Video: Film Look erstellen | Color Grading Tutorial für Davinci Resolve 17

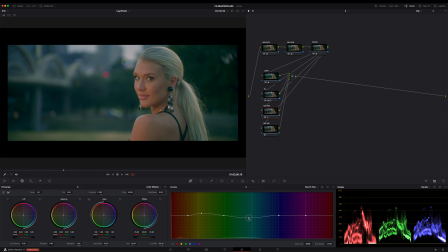[12:23]
Nur ganz wenig. So in etwa und dem blauen Kontrollpunkt ziehe ich mir noch ein kleines Stück nach oben. Das passt schon ganz gut. Mal gucken. Aus, an, vorher, nachher. Guckt mal, was dieses kleine bisschen an Änderung schon ausgemacht hat. Seht ihr das?
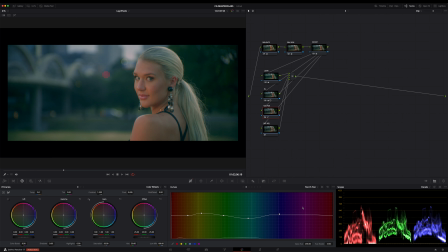[12:42]
Wir haben jetzt vor allem den Tonumfang für Blau und Grün in den Tiefen erhöht und dabei gleichzeitig die gelb-grünlichen Töne etwas herausgefiltert, also schon wieder gegengesteuert, hier in dem gelb-grünen Bereich. Und das kommt nicht nur unserem weniger gesättigten Gras zugute, sondern auch den Hauttönen.
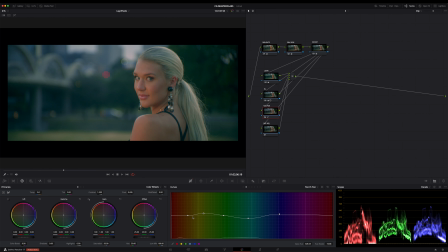[13:00]
Achtet immer hauptsächlich auf die Hauttöne, die sind immer der Schlüssel zu einem guten Image, immer. Außer natürlich, ihr habt nur Kühe oder Mauerwürfel im Bild, dann natürlich nicht. Ok, unterste Note. Hier bringe ich nun die in den obersten Nodes hier gemachten Farbkontraste und Tonungen, Entschuldigung, Tönungen noch weiter nach vorne.
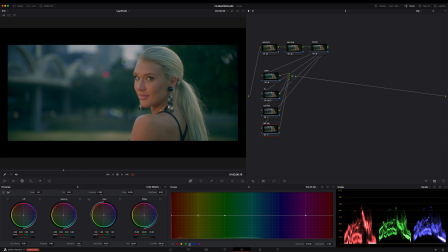[13:18]
Dazu gehe ich zur U vs Sat Kurve, setze mir die Punkte, ziehe als erstes Blau etwas hoch, verschiebe aber dabei den Punkt mehr zu dem Übergang von Cyan und Blau, so in etwa. Hier will ich jetzt nur einen kleinen Peak erzeugen, also die wirklich Blau Cyan Töne etwas mehr anheben.
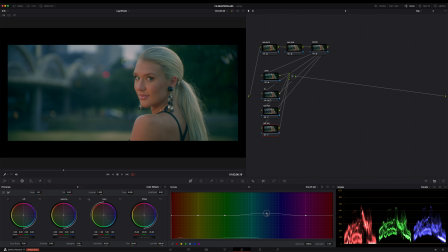[13:37]
Wichtig ist, dass ihr hier Magenta möglichst nicht mit anhebt oder ich nicht mit anhebe. Deshalb vermittle ich diesen Punkt einfach zwischen Syren und Blau. So, und jetzt ziehe ich mir noch das Grün etwas nach unten. Und ihr seht, ich pendle dabei immer etwas.
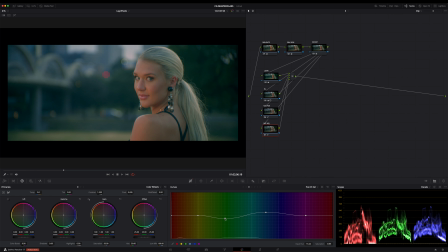[13:55]
Das mache ich sehr oft so, denn dabei kann ich mich immer ganz gut an den, ich nenne es mal Sweet Spot herantasten. Das hilft auch den Augen etwas wach zu bleiben. Nicht zu viel, aber mir hilft es meistens sehr gut, den richtigen Punkt zu finden. Denn hier gucke ich nun kaum auf die Scopes.
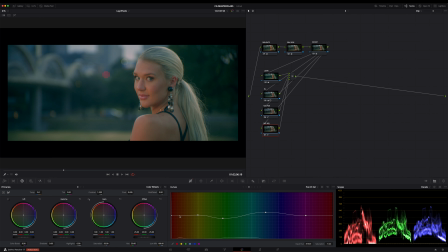[14:12]
Hier mache ich mehr mit den Augen und lasse mich hier mehr von meinem Kopf leiden. Nennt es von mir aus intuitives Herangehen. Den roten Punkt hier ganz links lösche ich. Dann wird die Haut noch intensiver. Guckt mal, vorher, nachher, nicht schlecht.
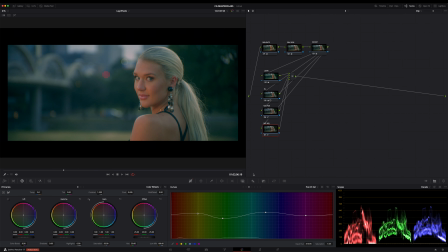[14:30]
Okay, ich schalte mal alle diesen Parallelen Nodes hier aus und wieder an. Der Vorteil bei den Parallelen Nodes ist, dass die Einstellungen bzw. die Signale der einzelnen Nodes miteinander gemischt werden. Und gerne auch dazu mal noch mein Video über die Nodes anschauen. So, nun müssen wir uns aber noch um das Führen hier bzw. das Ziel kümmern.
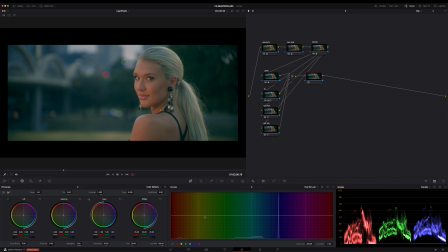[14:50]
Da geht noch was. Dazu legen wir uns noch eine Note an, gehen zur U-Versus-Luma-Kurve und hier setze ich mir zunächst drei Punkte. Einen bei Orange, einen bei Cyan und einen kurz vor Magenta, denn das möchte ich alles so lassen, wie es ist.
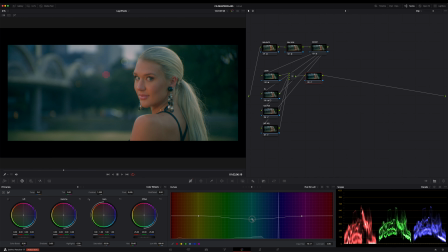[15:07]
Und jetzt ziehe ich mir ganz einfach den Punkt hier nach unten und ich möchte diese Töne noch etwas tiefer haben. Gleichzeitig bekommen diese Töne nun auch noch einen Kick mehr Sättigung, ganz automatisch. Seid hier aber vorsichtig. Luma nur ganz wenig absenken, sonst riskiert ihr Artefakte und Colorbendings und das wollt ihr nicht.
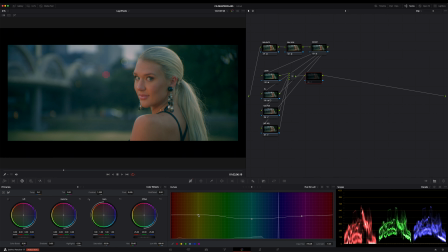[15:26]
Okay, und zum Schluss gebe ich dem Orange noch einen klitzekleinen Kick nach oben. Nur ein Hauch. Aber guckt mal, was das mit unseren Hauttönen macht. Die Haut poppt noch etwas mehr hervor. Das ist im Grunde sowas wie ein kleiner Glow oder Shine. Also die Haut strahlt jetzt etwas mehr.
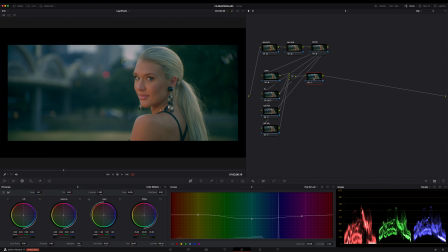[15:43]
Seht ihr das? Wir sind schon auf der Ziege geraten. Was wir jetzt noch machen, ist das Finishing. Dazu lege ich mir jetzt noch vier weitere Nodes an, sortiere mir die mal noch ein wenig und die erste Note davon nenne ich Glow, die nächste Final Sättigung, also Final Sat, die vorletzte ist für den finalen Kontrast,
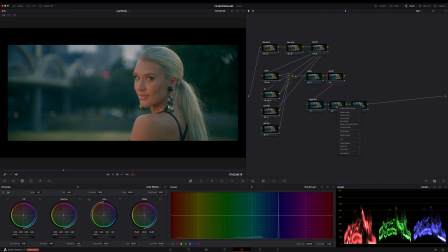[16:03]
also Final Contrast und ganz zum Schluss geben wir natürlich noch Grain drauf. Ich hole mir jetzt den Glow Effekt auf die Glow Note, aber nicht um hier einen klassischen Glow hinzuzufügen, sondern ich nutze den Glow, um einen Farbkontrast zu verstärken. Passt auf, ich nutze den im Prinzip wirklich wie ein Verstärker.
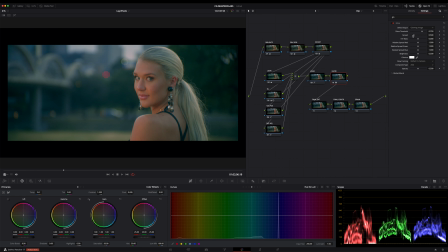[16:22]
Dazu ziehe ich mir zunächst die Spread auf 0 und reduziere mir hier die Shine Threshold fast bis ganz runter
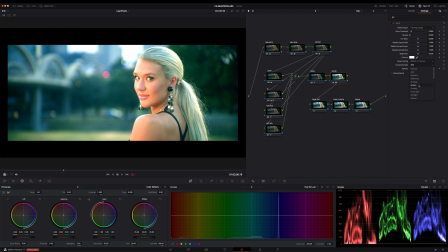[16:29]
und ändere nun den Composite Mode auf Soft Light. Aber das ist natürlich jetzt absoluter Overkill.
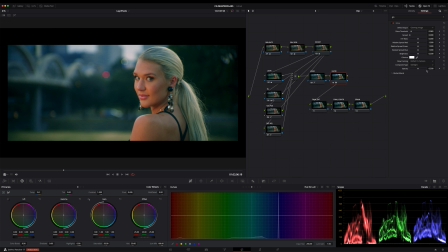[16:37]
Das geht so gar nicht, das sieht schrecklich aus. Aber ich kann das regulieren, indem ich hier den Overlay ganz einfach nach unten ziehe, also die Deckkraft dieses Effekts verringere. Ich gehe hier so auf ca. 140, 150 runter.
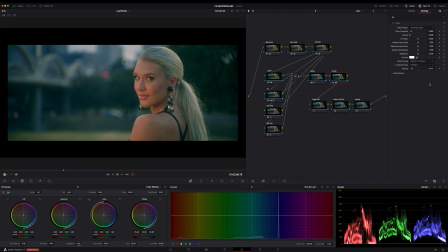[16:52]
Noch ein bisschen weniger. Okay, viel besser. Guckt mal aus an, vorher, nachher. Dieser Effekt bringt uns viel mehr Farbkontrast und stretcht unser Image wunderbar auseinander.
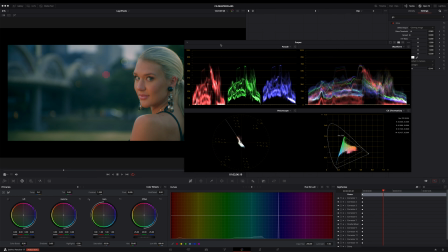[17:03]
Ich hole mal die Scopes ins Bild. Seht ihr das? Sehr schön. Okay, jetzt erhöhe ich noch die Sättigung etwas.
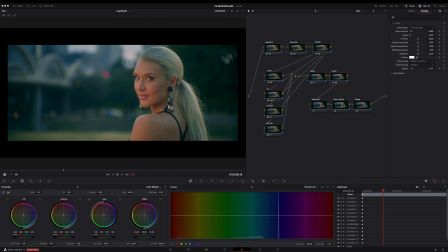[17:11]
Ganz einfach einen Hauch nach oben. ganz vorsichtig, nur um die Farben noch ein kleines bisschen poppen zu lassen und die Hauttöne etwas wärmer oder noch reicher zu machen, wenn ihr so wollt. Und dann gehe ich schon zur Kontrast-Node und hier nutze ich nun den ganz normalen Kontrastregler und ziehe mir hier den Kontrast rein
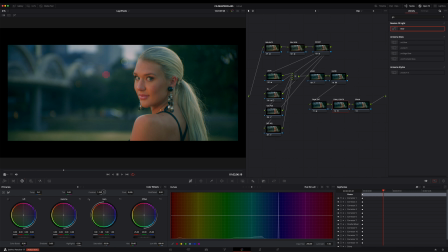[17:32]
und regle dann mit dem Pivot noch ein bisschen nach unten, sodass der Kontrast eher nach oben als mehr zu den Highlights wirkt. Vorher, nachher, okay.
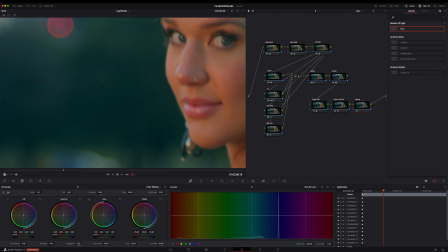[17:45]
Letzter Schritt, Grain. Ohne Grain wird es nichts, glaubt mir. Ich zoome mal in das Image rein.
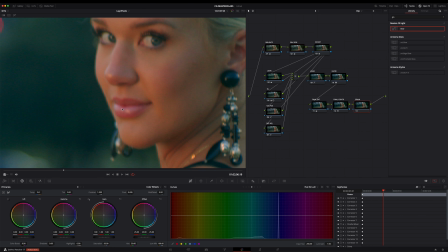[17:50]
Und ihr seht, wir haben hier bereits einiges an Rauschen. Und ich habe bewusst dieses Rauschen mal drin gelassen, denn das Image ist nicht gerade besonders scharf. Also die hübsche Dame ist etwas out of focus. Und außerdem ist es nicht sehr schlimm. Also das Rauschen meine ich, deshalb lassen wir das mal so. Man muss nicht immer alles Rauschen eliminieren.
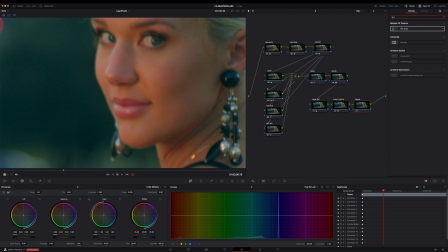[18:09]
Aber ich bringe jetzt trotzdem noch etwas Grain in das Image, denn das macht es noch einmal ein ganzes Stück organischer und hilft noch besser, den filmischen Look noch etwas näher zu kommen. Also einfach Grain draufziehen und da das hier kein Interior Shot, sondern ein Outdoor Shot ist, nehme ich den normalen 35 mm,
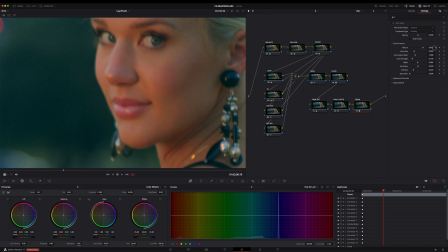[18:30]
erhöhe hier mir die Textur ein wenig, erhöhe die Strength, also die Stärke, erhöhe mir die Textur noch ein bisschen und hole mir mal die Scopes ins Bild.
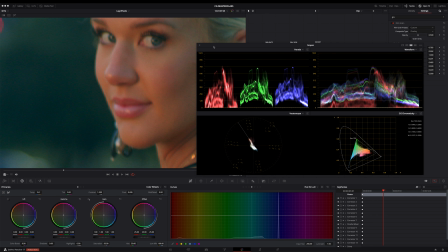[18:51]
Guckt mal auf die Scopes vorher, nachher. Auf den ersten Blick denkt ihr, dass ihr damit das Bild verschlimmert, aber das Gegenteil ist der Fall. Es macht es organischer und dadurch wirkt es auch noch einen Ticken schärfer,
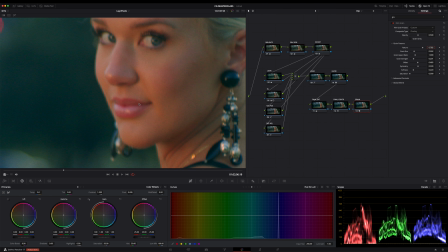[19:01]
denn Textur macht ein Bild in erster Linie detailreicher und damit erreicht man auch den Eindruck von mehr Schärfe.
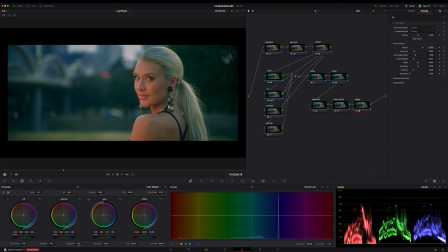[19:08]
Okay, so, ich mache mal Full Frame und schalte nochmal das Grain aus und ein.
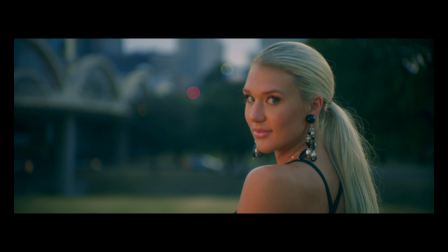[19:16]
Seht ihr das? Ich weiß nicht, was YouTube davon wieder alles wegrechnet, aber ich hoffe, man sieht den Unterschied auch im Bild deutlich.
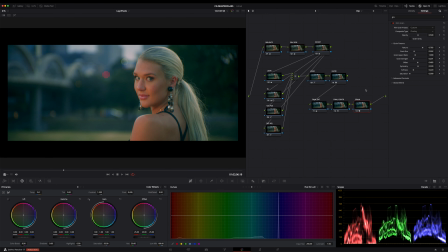[19:23]
Okay, wir gehen noch einmal alle Schritte zum Abschluss durch. Ich schalte mal alle Nodes aus und guckt mal, was unser Ausgangs-Image war. Furchtbar. Okay, als erstes haben wir eine grobe Farbkorrektur gemacht. In der nächsten Note habe ich die Hauttöne etwas mehr in die Richtung gebracht. die sie hin mussten und in der
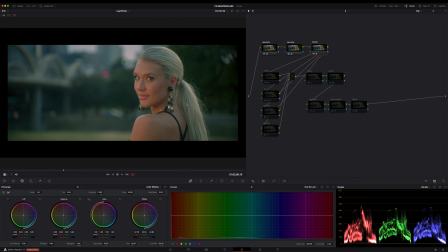[19:39]
dritten Note schließlich das gesamte Bild noch etwas mehr mit dem Offset separiert und reicher gemacht. Denn hier habe ich vor allem noch den Tonumfang der Teal-Töne erweitert, den ich dann gleich als Basis für den Look gebraucht habe.
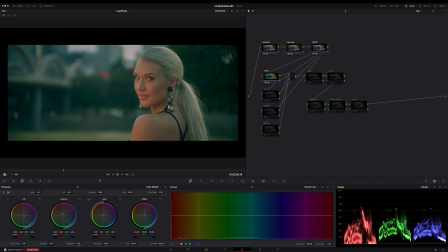[19:52]
Die nächste Note hier im Stack ist unser eigentlicher Look, lediglich mit Lift und Gamma, den Tiefen mehr Teal gegeben und die Mitten- und Hauttöne ausgeglichen. Das heißt, hier habe ich die Tonalität etwas komprimiert und in der nächsten Note habe ich die Highlights mehr ausgeglichen und die Magenta steht etwas entfernt.
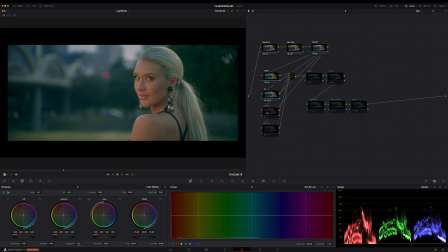[20:08]
In der nächsten Note darunter hier dann die weniger gesättigten Grüntöne, mehr neutralisiert und dem Blautönen einen kleinen Kick gegeben. Dann in der untersten Note mit U vs. Sat die Sättigung für die Hauttöne und die Teal- und Cyan-Töne leicht erhöht,
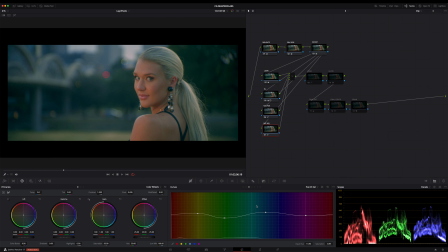[20:23]
um wieder den Farbkontrast noch ein wenig zu pushen und eine noch bessere Tontrennung zu erreichen.